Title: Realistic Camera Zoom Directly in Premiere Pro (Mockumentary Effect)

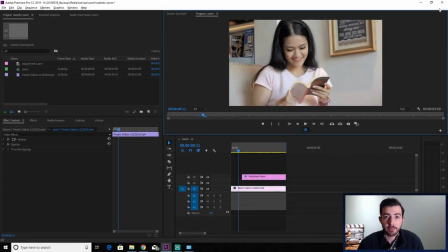[0:00]
Hey guys, welcome back to another tutorial. Today we're going to be creating a realistic zoom, something you might see in a mockumentary like The Office or Parks and Recreation. I was using this a lot on a web series I recently edited, and here it is.
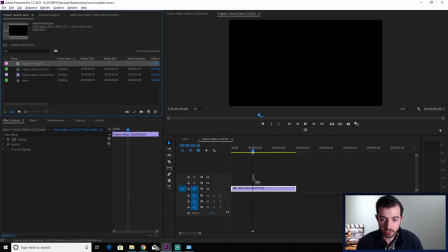[0:18]
So what you're going to do is create a new adjustment layer. I've already created one. You're going to drag it on top where you want the zoom to happen. So I want it to happen about here. We're gonna drag that on right like that.
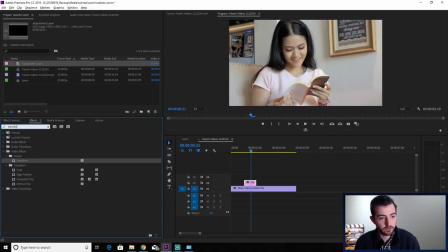[0:30]
Go to Effects, Transform, perfect. Drag that on top, Effect Controls. So right where you want the zoom to start, you're gonna keyframe the anchor point, the position, the scale, and the rotation.
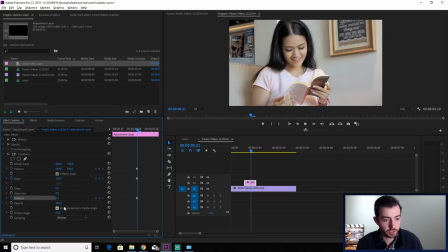[0:46]
Then you're gonna go down to Use Composition Shutter Angle. You're gonna uncheck that. And you can play around with this setting, but I'm gonna set it to 360. Because I like when it blurs the most.
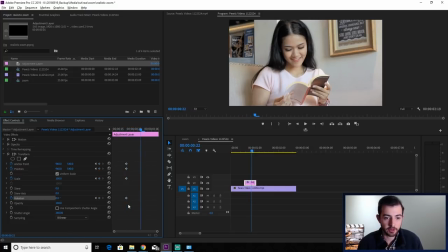[0:59]
Now you're gonna go move forward probably about four or five frames. This, you know, you can play around with this however you like. You're gonna set the scale to whatever you want, but I'll do probably 130 for this.
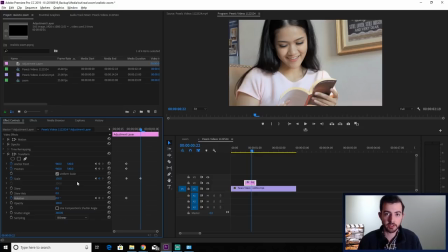[1:14]
You don't wanna do too much. If you overdo it, it's gonna look fake. And this really depends on what kind of footage you have. I mean, if you have high quality footage, you'll be able to zoom in more than if you had, you know, lower quality footage.
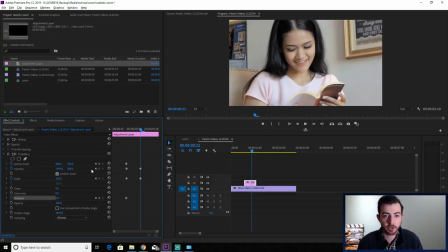[1:27]
So we're going to move the position around a little bit, center her face a little more. You don't want to overdo the position movement either, or it's going to start looking fake. And then you're going to keyframe 0 for the rotation and your normal anchor point.
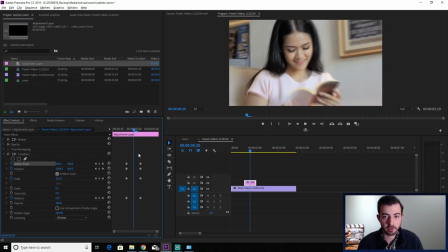[1:42]
Now what I want you to do is go back a couple frames to probably the middle where the zoom is actually happening. And I want you to mess around with the rotation and the anchor point. So what I'm going to do is add probably 1 to the rotation,
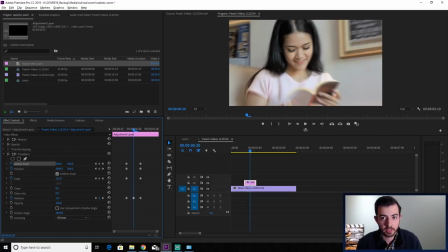[1:57]
and maybe move the anchor point up just slightly, just a little bit. You don't want to do too much. If you do too much, it's going to look fake. And this is going to add a little bit of camera operator shake.
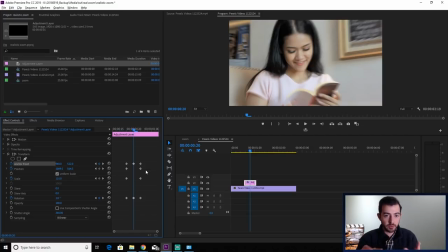[2:11]
Because if you imagine, if you're holding the camera and you know, zoom in, whether it's with the lens or with buttons on the side, you're going to... And we lost the light. Okay, let's start over. Hey, guy. No, I'm just
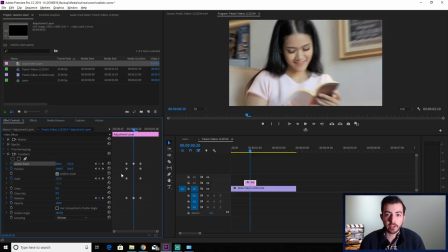[2:25]
kidding. Okay. So you want to add those subtle little variances just to, you know, make it look more realistic.
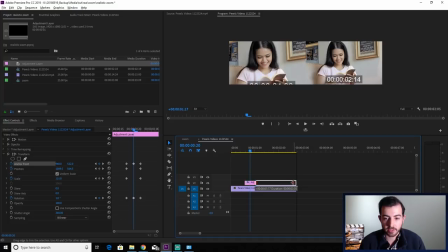[2:31]
One thing I forgot, extend your adjustment layer over the duration of your clip.
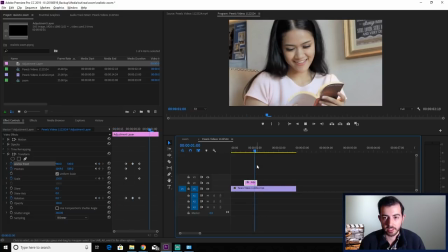[2:38]
Otherwise, I'll show you what happens. You get to the end and then it goes back to its original scale. So you'll want to, elongate that for the rest of the clip. Okay, one last thing you can do to really smooth everything out is go to your first keyframes here.
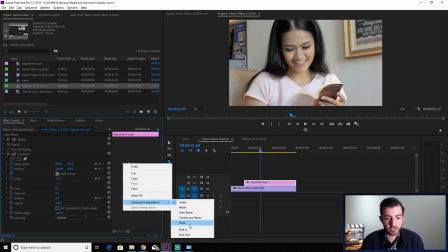[2:56]
Right-click, interpolation, and do ease out.
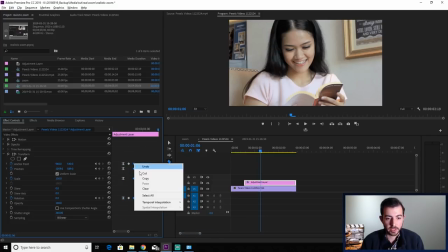[3:02]
Then go to your end keyframes, right-click, ease in.
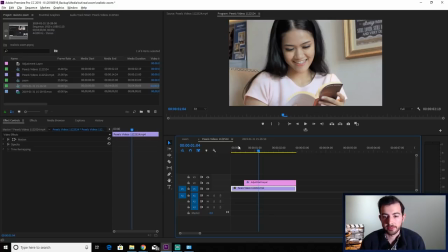[3:11]
And it just gives it a little smoother feel. There you go, pretty realistic zoom. You can play around with this however you'd like. Thank you for watching. I hope this helped. If it did, please consider leaving a like and subscribing. It really helps me out, and I hope to see you in the next one.